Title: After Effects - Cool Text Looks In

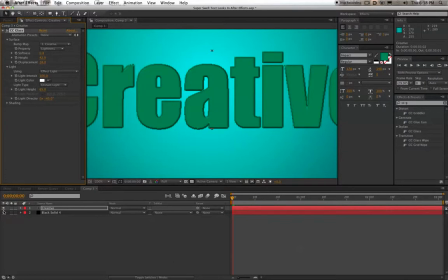We're faking it, but you know it works. So play around with the settings just to get the look that you are going for. You know, I'm going to find something in here that works for me, but you have to find something that works for you and the look that you're going for. So I'm going to bring back my height a little bit, maybe bring up the softness a little bit more, because I don't want those hard edges.
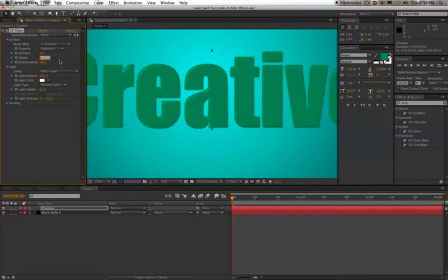Okay, so that's kind of cool. Let's see, that's more like it. That's what I'm going for there. So you can see that, you know, depending on the font you're using and just your setup, it's going to be a little bit different.
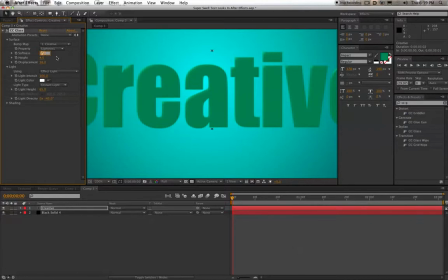So like for this one, you know, I'm bringing up my softness. I'm at 6.57, and then my height is down to 4. I'm going to bring up my height a little bit more here, and that's starting to give us more of a realistic soft.
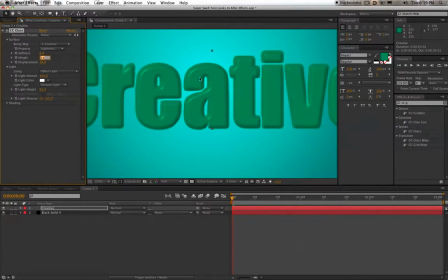That's way too much. It just jumped up there, obviously, but you know, what we're going for is this softness here, this soft edge.
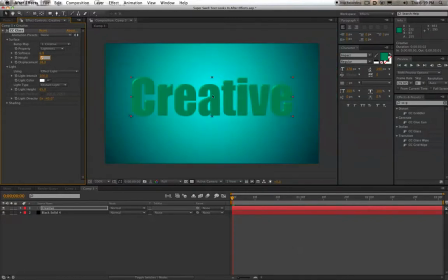So there we go. That looks pretty good there. So you can see, you know, it's giving us, it's faking that effect. Like there's light hitting it and it's reflective. Now the face, the actual front of the text isn't affected yet. This is just affecting the edges, so it looks like there's some depth to the text, and that's pretty cool. Okay, so let's turn off the background again.
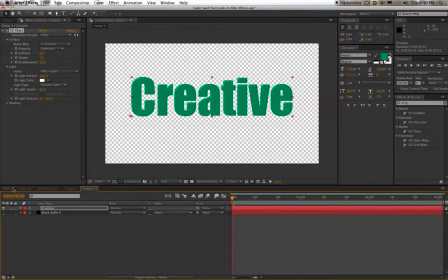And let's see, what's the next thing we need to add here? Oh, let me show you, like I said I would do, let me show you what the bump, what was it?
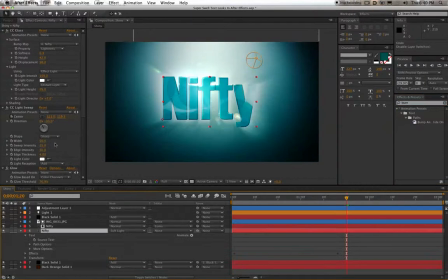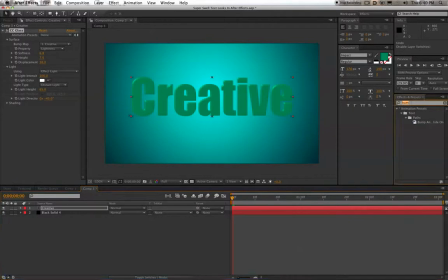I'm trying to remember what that filter was. Emboss, color emboss. Oh, it's been a long day. I got to shoot, just add that to the text, got to shoot Jason Castro today from American Idol, an interview and a performance.
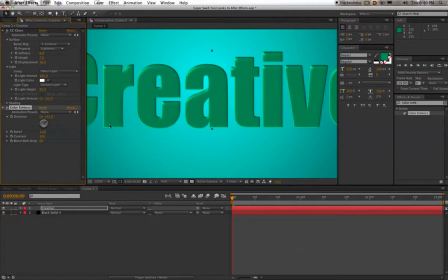That was kind of cool. He has dreadlocks, by the way, the size of a small child. Like if there was a small child, but a fairly tall child at the same time, his dreadlocks would be as tall as that child. Just wanted to point that out. It's important to this tutorial.
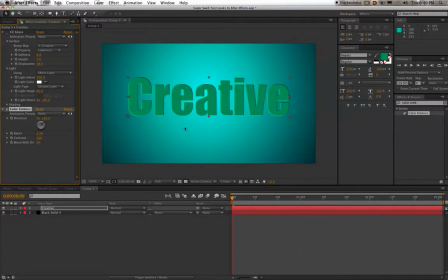Okay, so you can see what the color emboss does. If I turn off our glass effect, it kind of does a similar effect.
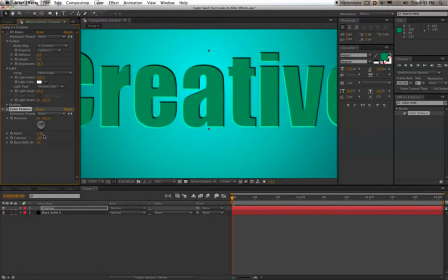The edges are a lot more harsh. It just gives us, you know, a little bit of depth. It gives us a sort of shadow there.
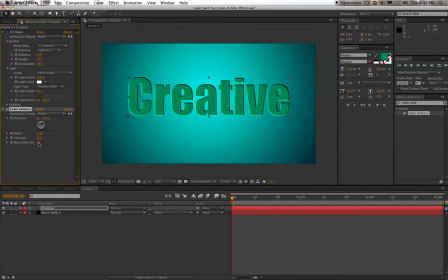You know, it looks like the text maybe has, you know, some depth, but it's a lot more harsh. So the CC glass is doing something similar, but a lot softer and a lot more realistic.
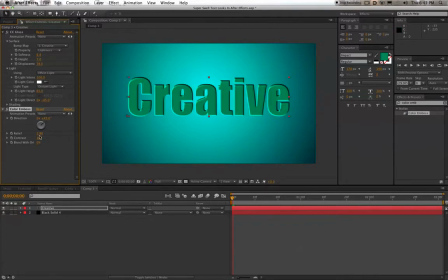And So the reason you might want to add the color emboss, and you could, I mean, there's two embosses. There's a color emboss, and then I think the other one is just emboss. The color, though, will just use the color of your text or whatever you place it on.
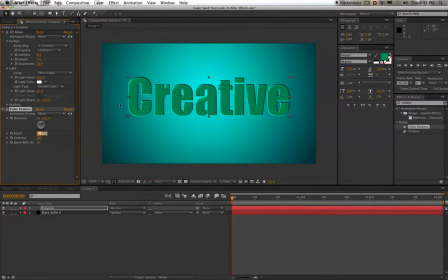So this is kind of good if you wanted to get like a little bit of maybe some dark, maybe a little bit of a shadow. You can see it adds sort of an edge, sort of a shadow, which is cool if that's what you're going for. If that looks good to you, then use it. But for me, I'm going to not use it here, but just want to show you what that does.
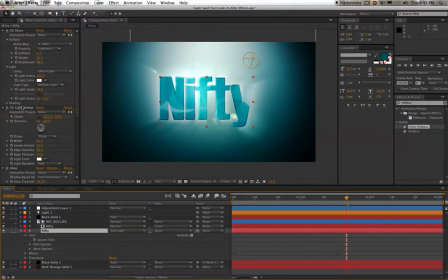Okay, so the next thing we want to add is this CC light sweep. But actually, before we do that, because I want to show you why we're going to add the light sweep, and to show you why we're going to add it, let's first do a little bit of work.
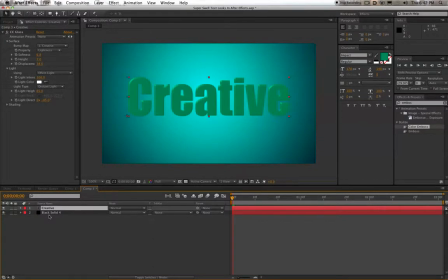I need to learn to talk. Somebody help me. But we want to do a little bit of work on our background.
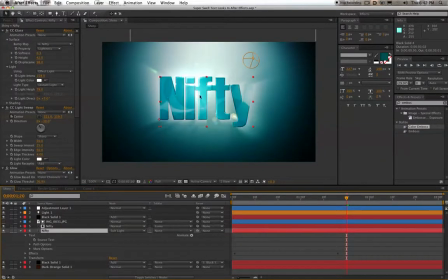And the idea here, what helps sell this, sort of shiny effect, is that it looks like there's a light source back behind here that's shining, behind the text, and the light's kind of coming through here, and the text is like absorbing some of the light. It's kind of a cool look. But to sell that, we need to get the background looking like there's some light.
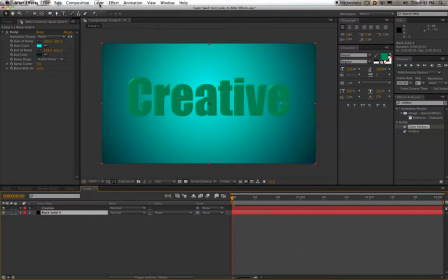So to do that, what we're going to do is actually, you could add this. We're going to add a lens flare. You could add it straight to the background, but I like to do everything in layers so that I have kind of more control. If I want to just affect the lens flare, then I don't have to mess with the lens flare affecting the background.
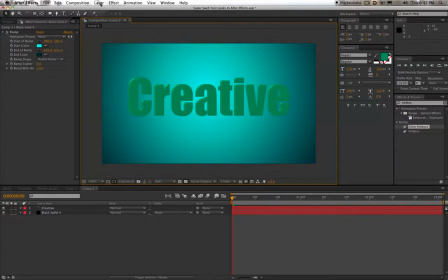I can affect it separately. So to do that, we're going to add a new solid.
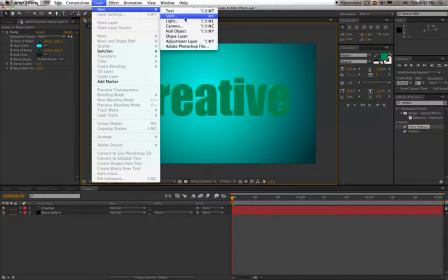And again, you can add a new solid by just clicking Command Y. But we'll do it this way.
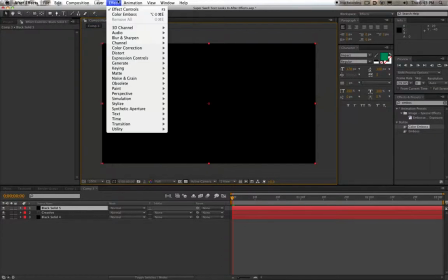A new solid black is what we want. We want it to be black. We're going to go up to Layer, Effect, Generate, and Lens Flare.
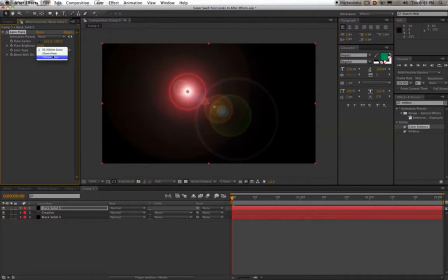So choose the lens flare that you like. There's 3 options that come stock with After Effects. I usually use the 105mm prime. And one of the ways that I learned from another tutorial to kind of customize this is to add a CC,
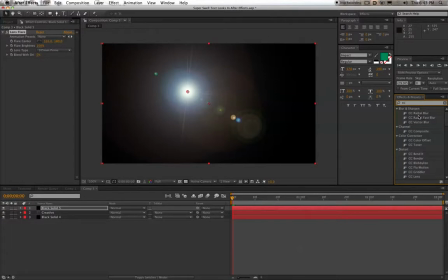I think it's CC radial blur. Now the CC radial blur renders pretty slow, so I typically use the CC radial fast blur, which gives you a similar effect, but it renders much quicker.
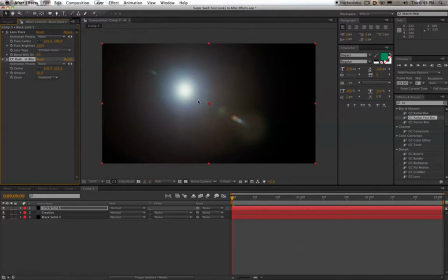So I'm just going to apply that just to change up so this lens flare doesn't totally look like the stock After Effects lens flare. So we can change some settings here. We can change the amount that it's going to affect. And what I like about this is this sort of flary, like
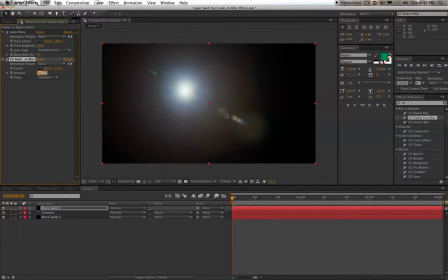stretching look that it does to the that little flare there. We can change the zoom amount here, and just to your liking, and all this stuff is just personal, whatever works for you.
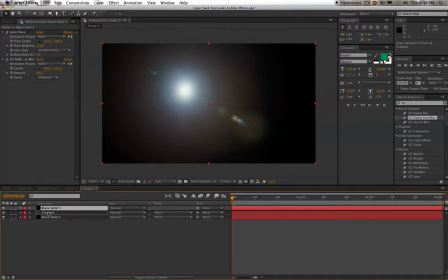Okay, so let's move this down below. Well, I'll show you what we're going to do in a second. Let's just put this one down below the text for now, and we're going to set the transfer mode to, I believe, screen.
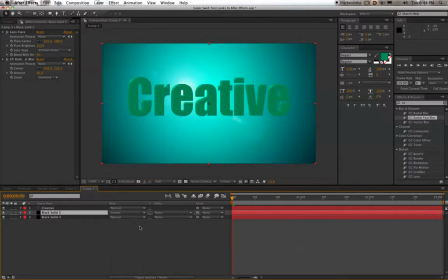Yes. So there, if we get rid of our text for a second, you see the lens flare over our background, which just helps to sell the effect and look like there's light back there. So let's click on our lens flare. We're going to center it, bring our text back in. So we want this lens flare somewhere, wherever looks good for you, somewhere behind the text.
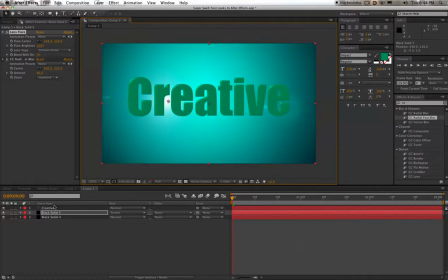I'm going to do it here a little bit differently than the first example, and just mess with it. I'm going to bring up the intensity a little bit, or the brightness, and just get something that looks pretty decent. And then what we're going to do to try to sell the effect of this light is coming through this text instead of just behind it,
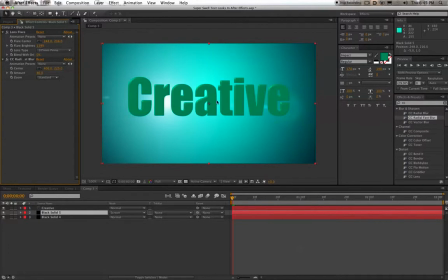because you see right now it looks like there's light back there, but it doesn't look like it's affecting the text at all, and I want it to look like it's actually interacting with the text. So what we're going to do to fake that is just duplicate our lens flare. Let me name this lens flare. Stay organized. Lens flare.
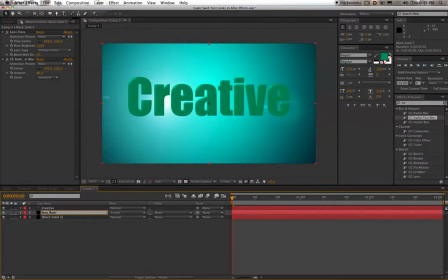And I'm going to call this, if I could type it would help, I'm going to call this lens flare back. And then what we're going to do is just copy that. So I'm just going to hit Edit, Copy, and then Edit, Paste.
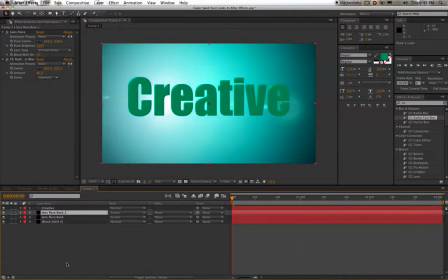Or Control C, Control V, or Command C, Command V if you're on a Mac. I'm going to take the second lens flare and rename this lens flare front just to stay organized. And I'm going to put it right in front of the text. So you can see there, it's a little bit bright.
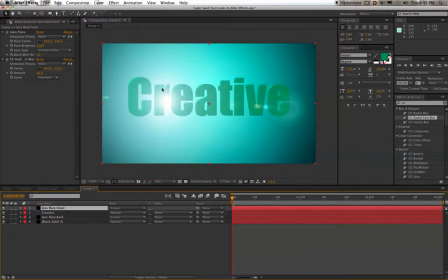We need to do some tweaking, but it helps to sell the effect that this light back behind there is shining through the text and interacting with it. So let's just play around with the settings. I'm going to bring down the brightness just a little bit and maybe change the blend with original amount. I'm also going to change the, maybe play around with the composite mode here.
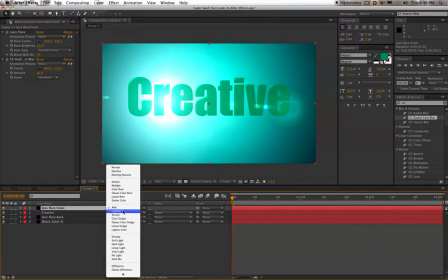I think I tried an ad before and that looks kind of cool. So anyway, whatever looks good for you.
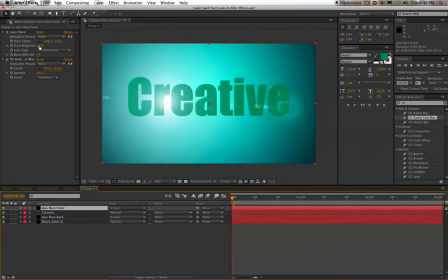I'm just going to leave the screen because that works pretty well. And just bring down bring down the brightness a little bit more. Whatever looks good to you. Okay, so that's looking pretty good. Now what we're going to do is go back and click on our text layer, and we're going to add another filter to this.
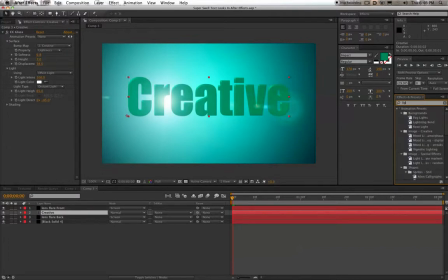And this is called light sweep. So I'm not sure where that's found. I'm just going to type in light and look through here. Light sweep. There it is. CC light sweep. It looks like it's in generate. So you can find that in effects.
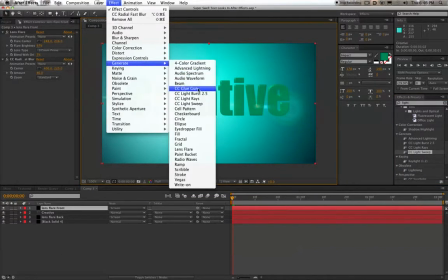Go down to generate and CC light sweep.
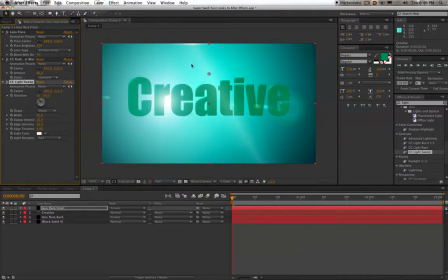And the reason it just applied not to the text but to the background is because I was clicked on my front lens flare layer instead of text. So I'm just going to delete that. Click on text.